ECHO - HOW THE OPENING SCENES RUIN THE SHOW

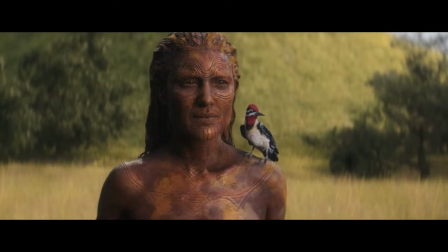4:18 Now we are inexplicably outside in a field. Our blood-mud woman is shielding her eyes.
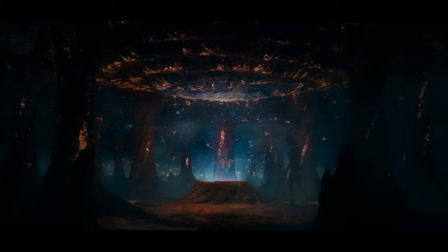4:23 On her shoulder is the same bird from the cave. This might be the filmmakers way of threading the two scenes together.
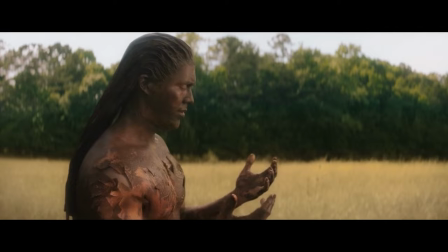4:29 It was pretty dark in the cave. Maybe people won't understand these are the sh** eaters from the previous scene.
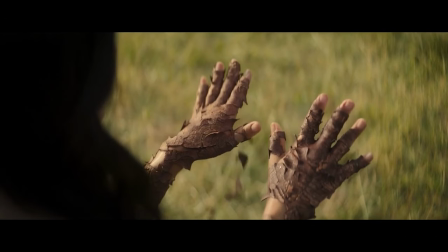4:34 The mud flakes off her skin. It's CGI of course. You've never seen mud flake off like this before.
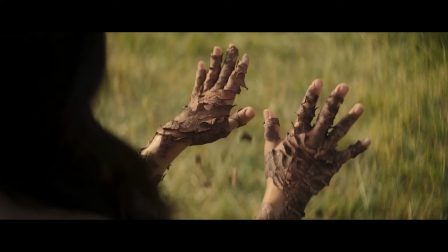4:40 It was very necessary to have this animated. This is where the filmmakers were worried most.
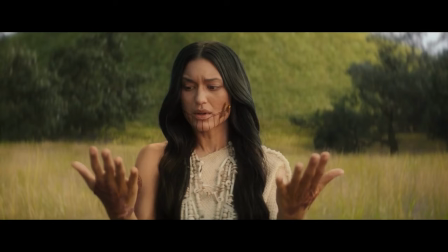4:45 Not the story, context, characters, or geography of where we are.
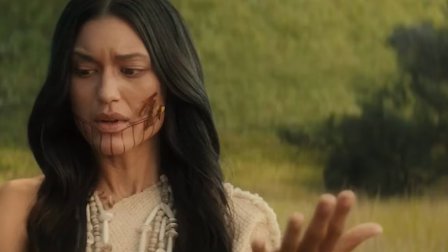4:48 Sure, it looks like CGI, but how are you going to know a team of hundreds of animators worked on this effect if it looked real?
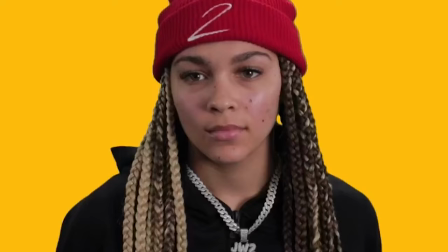4:55 Do you really want a striking and compelling story? The filmmakers find this kind of thing beneath them, along with logic and rationality.
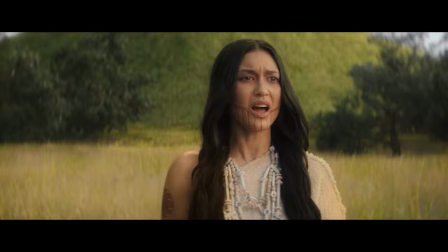5:02 Like some explanation on where this tribe got its clothes after escaping the cave that crushed them. That would have been nice. Bloodmud tells the group to follow her. A kid whispers,
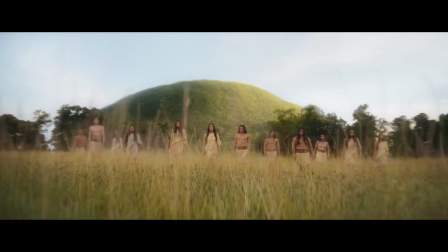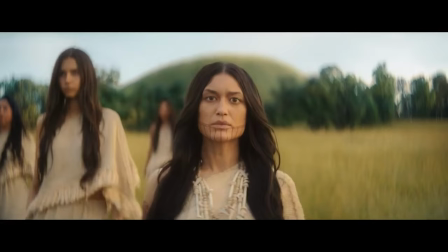5:18 No, she didn't, kid. Hate to break it to you, but Bloodmud is an idiot. Her family is even more smooth-brained than she is for following her into the woods.
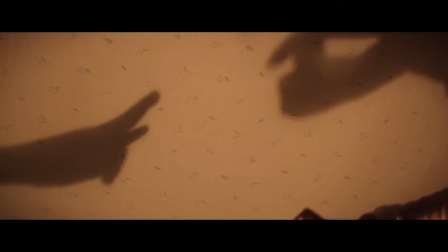5:31 We cut to finger puppets over a hung bedsheet. We can only assume the shadowy hands are telling the story since this is the first image they want us to see.
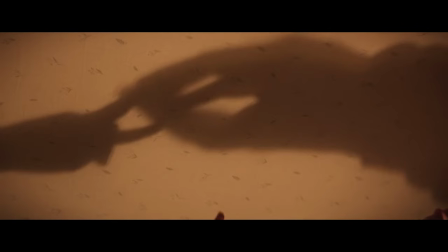5:39 I mean, it makes sense, doesn't it? A voiceover narration of a dull and confusing prologue cut to a bedsheet.
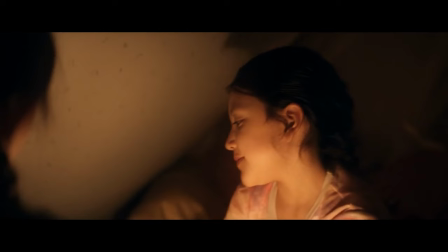5:45 This is all making you sleepy by design. Oh wait, no, there's children attached to those hands.
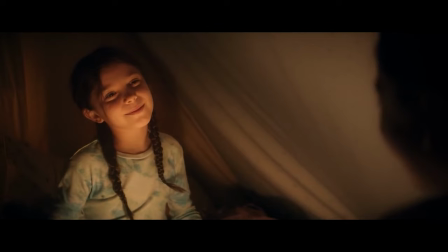5:50 One of them is telling the story. It's most likely not deaf girl Echo who thinks cousins equal sisters, despite being told numerous times cousins are cousins.
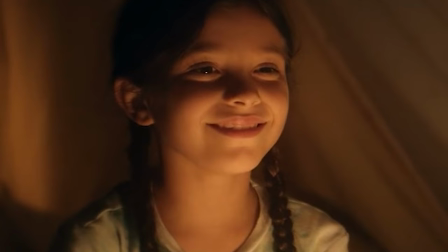5:58 No, we're cousins.
Eventually, the cousin decides it's best to just smile.
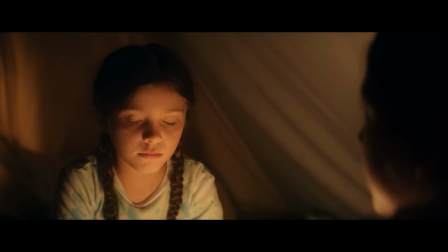6:03 You can work around being deaf or blind, but you can't fix stupid. Speaking of stupid, the filmmakers once again fail to establish where the fuck we are.
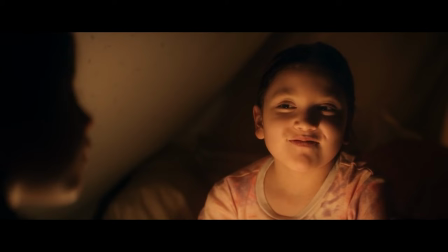6:11 Thunder roars off in the distance. Both girls look to the ceiling, the attic, maybe the sky.
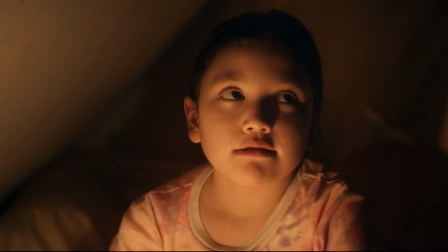6:17 Your guess is as good as mine because once again we have a lack of an establishing shot. It's not until four minutes into the opening do we find something relatable.
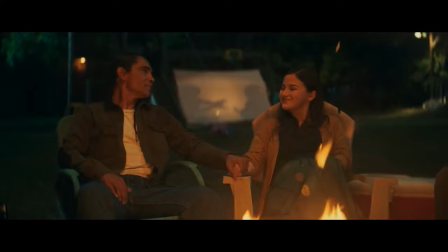6:24 Grandpa is wrapping up a funny story. Well, funny to the actors who were paid to laugh.
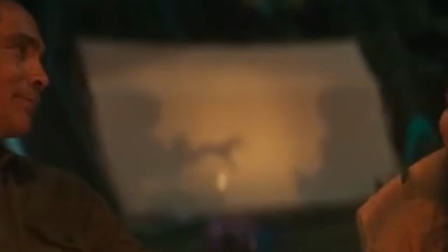6:29 They do so unconvincingly. But look off into the distance, over the characters' shoulders, and you will see where the tent Echo and her sister cousin make finger puppets.
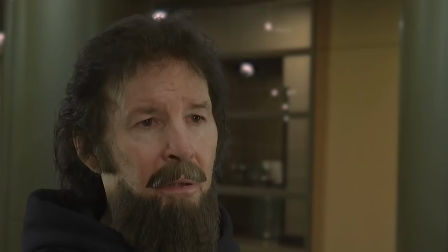6:37 Here is the establishing shot, at the tail end of the scene. Even Neil Breen understands this is a bad idea, and he's Neil fucking Breen.
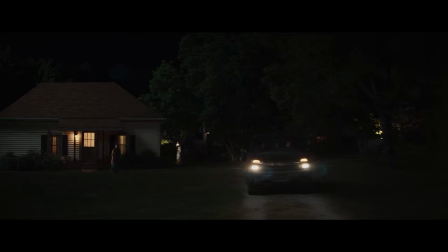6:45 Who am I? What am I?
Grandma and Grandpa leave.
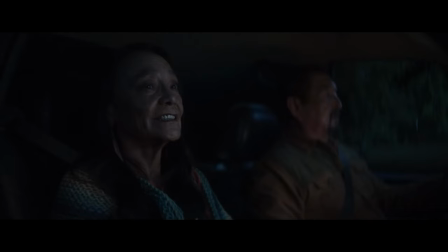6:50 On a fence post sits the bird from the prologue. what does this mean no really i'm asking you because i lost interest long ago
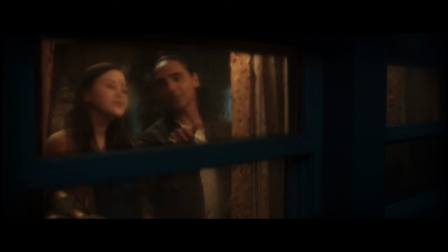6:57 five minutes in it's raining and the parents are doing the dishes in the kitchen when the second relatable thing happens the parents bet on how long the girls are
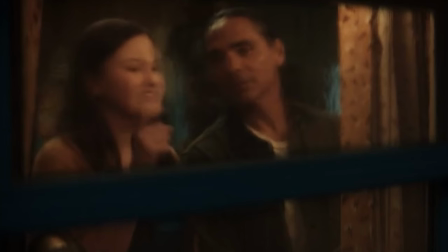7:05 going to stay out in the rain but here is where marvel's echo gets as sharp as a marble again the parents are signing their dialogue to each
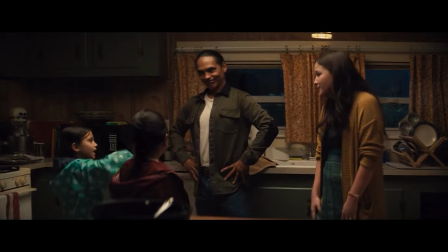7:12 other are they deaf too or just too stupid to realize they don't have to sign to each other girls run inside the kitchen demanding chocolate milk
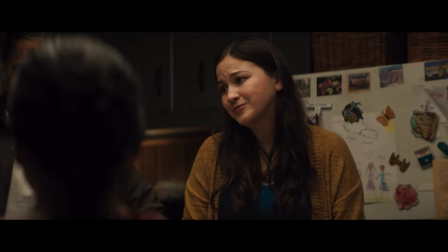7:19 they're all out of chocolate milk damn this This is compelling TV.
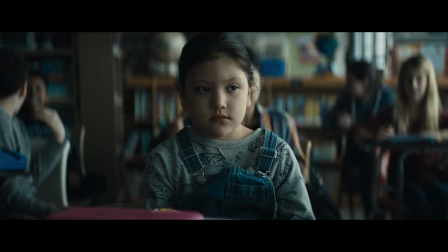7:27 But mom isn't a normal mom. A normal mom would say, tough titties kid, have some water because it's raining outside.
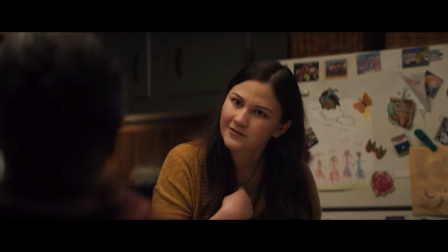7:33 Yet Echo's mom is so nice, she not only offers to go get chocolate milk in the rain at night, but Echo could go along with her.
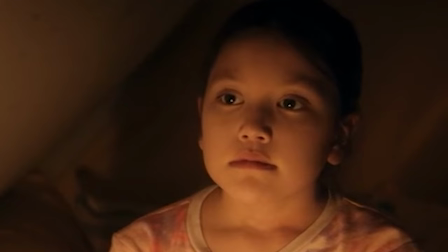7:40 Not her sister cousin though, she's apparently the elephant girl you don't want to be seen with in public.
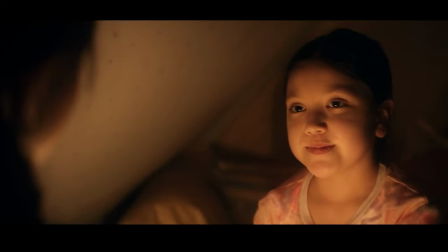7:44 I mean, look how disturbing her cute face is. Yuck.
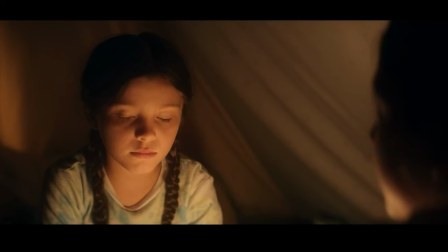7:49 Couldn't the filmmakers at least have mom ask if she wanted to come along? or wanted to stay home with Echo's dad.
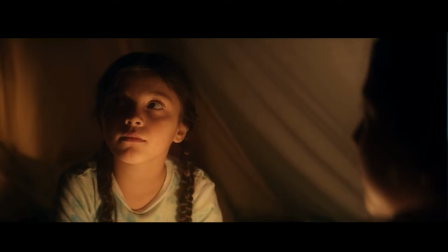7:54 No, just ignore her existence from here on out. That's cool. Can you go sit in the closet and wait for them to come back home, sweetie?
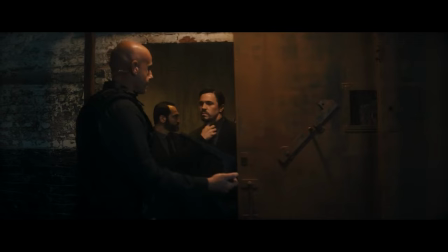8:01 You're scaring the dog. And in no way is this setting up a disaster on the horizon.
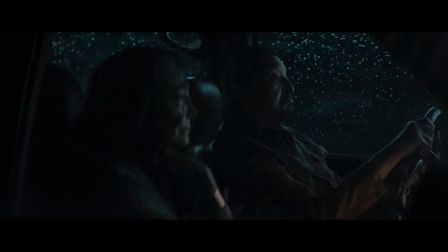8:07 Smash cut into the interior of a truck. No, not Echo's mom's truck. The grandparents' truck, of course. Something is eating away at grandma. Grandpa asked if the ancestors are in her ear, and if they are, to ask them for something good.
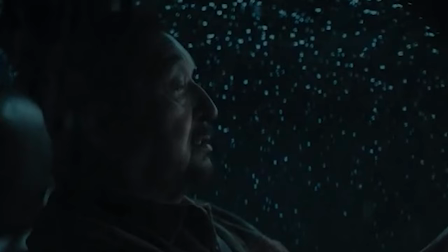8:21 Like Powerball.
I'm sure this scene isn't worthless. Look, they have already telegraphed something bad is going to happen.